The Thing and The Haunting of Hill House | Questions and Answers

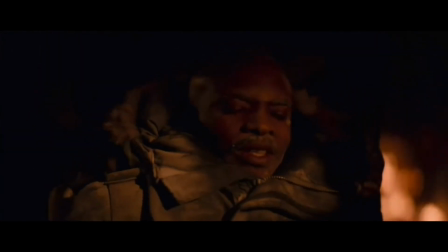There's so much to theorize about and so much to analyze with this ending.
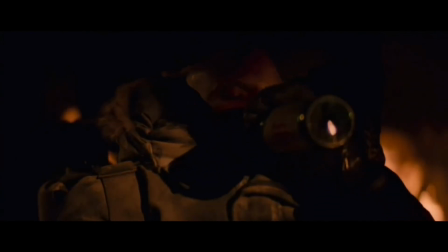Both characters could be the thing, one of them could be the thing, neither of them could be the thing, but what makes this ending unsettling is that we don't know.
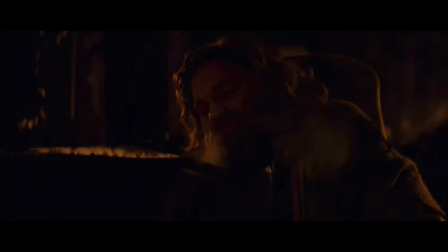We're left with two characters who agree to sit in paranoia. Both these projects have incredible visual presentation.
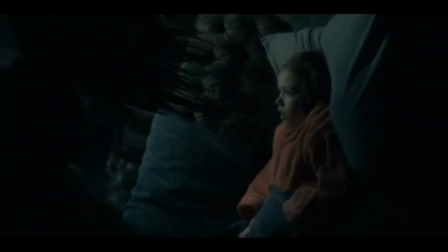Mike Flanagan uses the camera in profoundly eerie ways, creating lasting images like the floating bent neck ladies slowly coming into view.
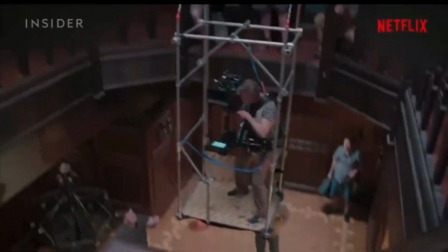Episode 6 was my favorite because it was shot in five long takes, one of them lasting almost 20 minutes long.
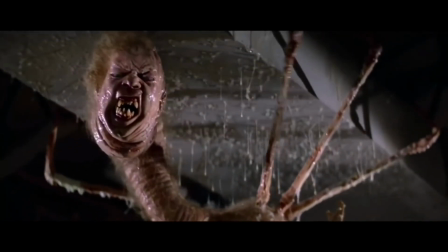The Thing has incredible use of practical effects that have aged phenomenally. The effects of The Thing itself are terrifying in how uncanny they are.
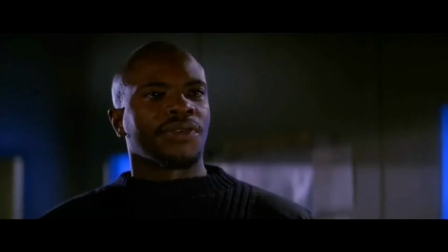But more so than visual marvels, both The Haunting of Hill House and The Thing are fantastic mystery stories that leave you satisfied, or in the case of The Thing,
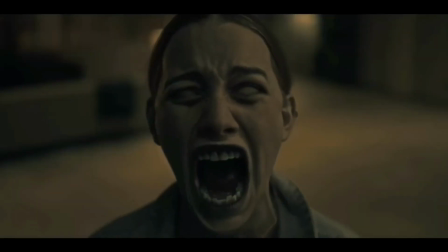satisfyingly unsatisfied. These two occupy very different spots in the horror genre, but are very interesting to compare because of how they go about telling a mystery story.
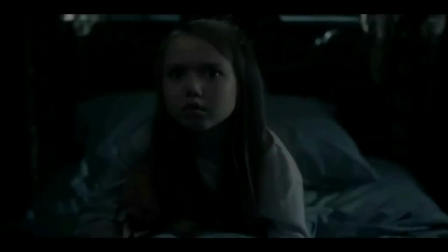One is engaging because of lingering questions, the other for rewarding answers. Both are incredibly rewatchable and leave you with a lasting impression after the credits roll. A house left to rot. Two men left to freeze. This is Brandick from the Movie Fanatics, signing off.